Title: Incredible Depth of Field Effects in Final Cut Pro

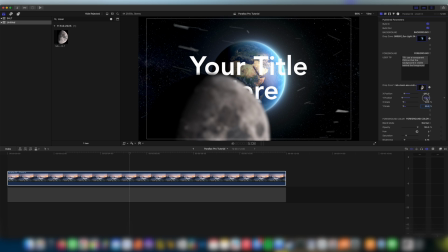243s
Often you can drag these, you can find that the actual number goes a lot higher or lower than the one that you're allowed with the slider. So you can just click on that number and you can drag the number up and down, and it will go as high or low as you want it to. So hopefully you can see here that we're starting to get this really nice 3D effect where it feels like the moon is in front of the text.
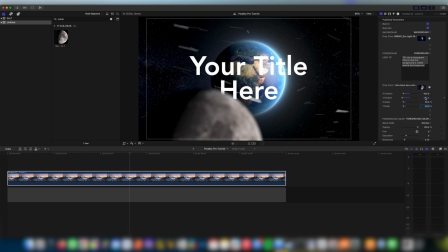263s
I'm going to just put it in front of the H there just to really sell it. If we scroll down a little further, we can see we've got foreground color,
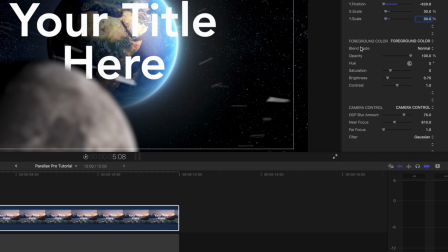269s
and this is because a lot of the images you find aren't going to be perfect or with the perfect amount of light that is in your scene.
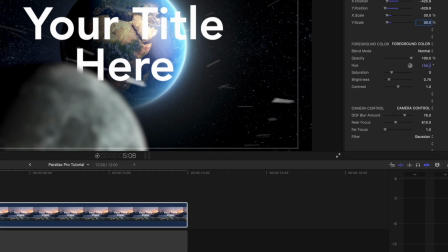276s
So for this reason, we can change things like the opacity. Maybe we want to like get a little bit of blue on there, just like it's reflecting off the earth.
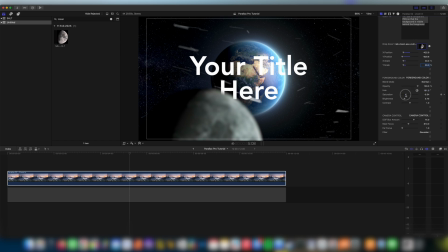283s
We can change our saturation. I'm going to leave that pretty much where it was. And our brightness, this is a big one. Things are generally too bright if you don't want to draw too much attention to them, so I'm going to bring the brightness down slightly. and also contrast.
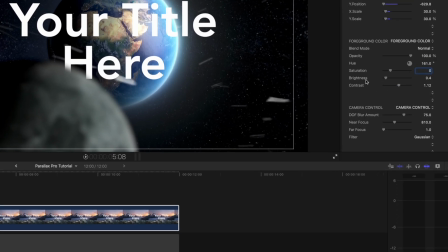299s
Maybe just a little bit more contrast looks good. If we slide down a little further into our options here, you can see our next section is camera control. And here we can change the depth of field blur amount. That's what DOF stands for, depth of field.
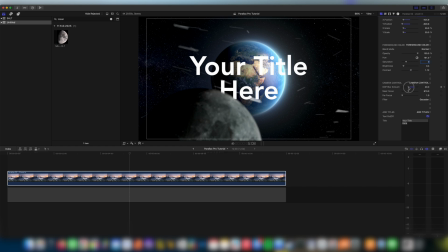312s
And you can see if we bring this down, it's gonna bring everything really into focus, and the moon is just perfectly in focus. But that's not very cinematic, and we want things to be quite blurry. Not too blurry, so we can't tell what it is, but just blurry enough. The near focus, this is an offset, so this is where we can choose what is in focus and what is out of focus.
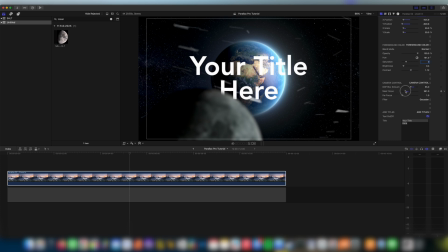332s
You see, if we go all the way to zero, even our title goes out of focus. The way to imagine this is like you're controlling the focus ring on a lens. That's exactly what near focus is. The same with far focus, this is going to control what's in focus far away from the camera.
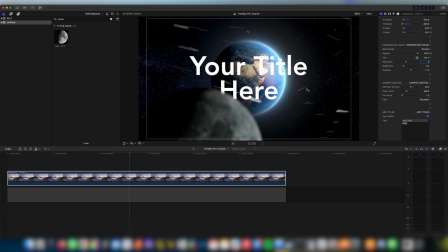347s
So this would tend to be your background or even these texture elements that we add later on. You can also choose the type of blur you want to have, whether it's a Gaussian blur or defocus, which is more of a lens type blur. I personally think Gaussian is the better kind of blur to use in this situation.
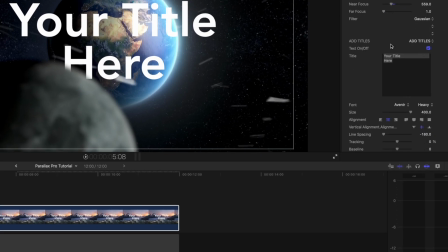364s
If we come down to the next section, you can see we have add titles, and this is where we add our main title.
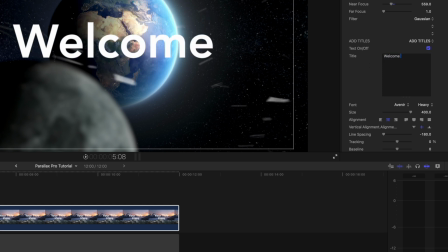369s
I'm going to say welcome to, and then on the other line, Earth.
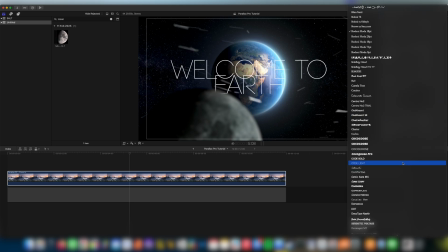376s
And I'm going to find a font that I like the look of. Okay, so I found a font I like, and you can see our fonts aren't quite working. Welcome to Earth. I love how Earth looks here, but I want Welcome to be in a different font. And I'll show you a secret little trick here where we can get around this problem that Final
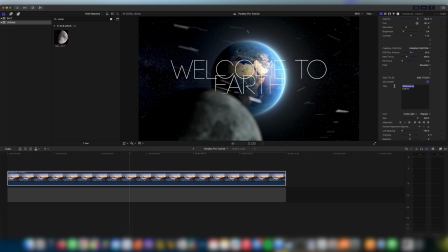394s
Cut Pro won't let you change the font of individual lines within a plugin.
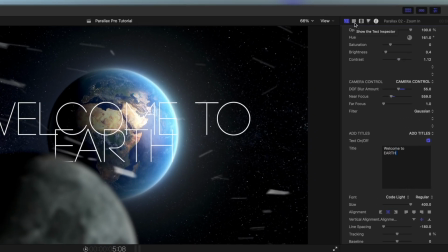399s
What we can do is we can come up here to the top and we can click the text inspector button here. If we then double click on our text box here, you can see that it opens it up, and now we can see Welcome to Earth written here.
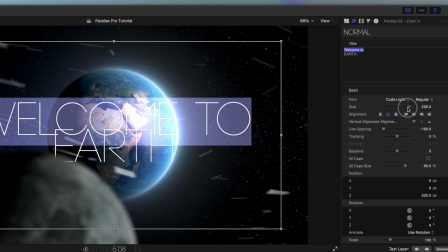410s
If we then select Welcome To, we can then individually change the parameters of this without affecting what we think looks good already, the Earth text.
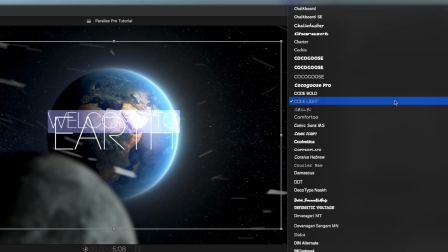419s
So I'm looking for a sort of handwriting font here.
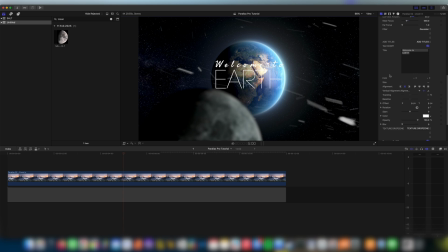426s
Okay, that is looking awesome.
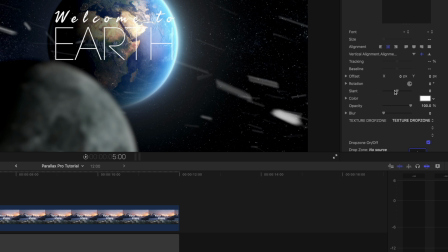428s
So if you wanted to change anything individually in here, you can then also come through and you can use all of the different effects and controls within the plugin. One interesting control here we have is the blur control.
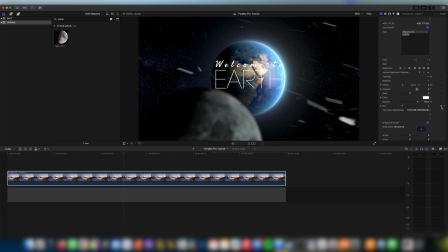439s
And a top tip here is if you wanted to, we can use the keyframe here on the right hand side to keyframe the blur, which can kind of give a really cool like lens effect. But I think that's looking really, really good how it is right now.
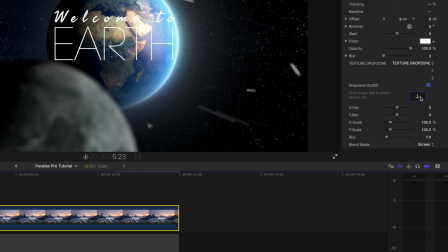451s
If I scroll down right to the bottom, you can see we have one final drop zone, and this is our texture drop zone.
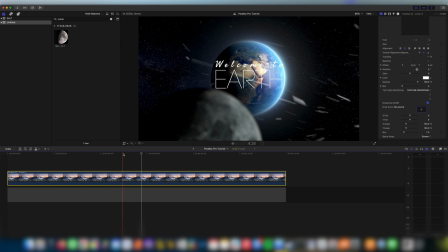456s
So you see here in our example, we have snow currently. Obviously snow is not gonna be perfect for the situation. If we wanted to just turn this off, we can using the on and off switch. And that looks really cool on its own, but I think we can do a bit better here. I think something like a lens flare could really add to the look of this.
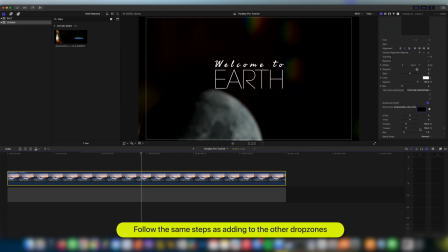476s
Sometimes when you add your texture element, you're gonna find that it just covers everything and it looks terrible.
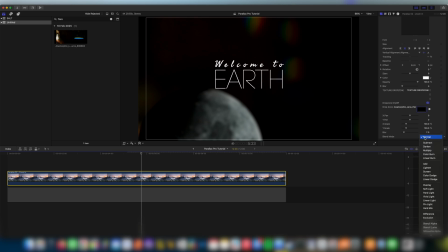481s
So what you want to do there is you want to come down to blend mode here, and I recommend playing with these,
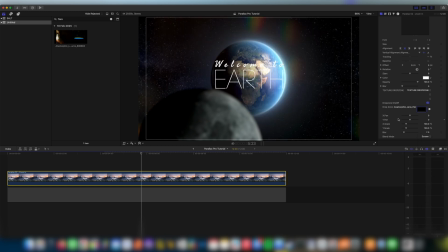486s
but screen 9 times out of 10 is going to get things looking transparent and really, really cool.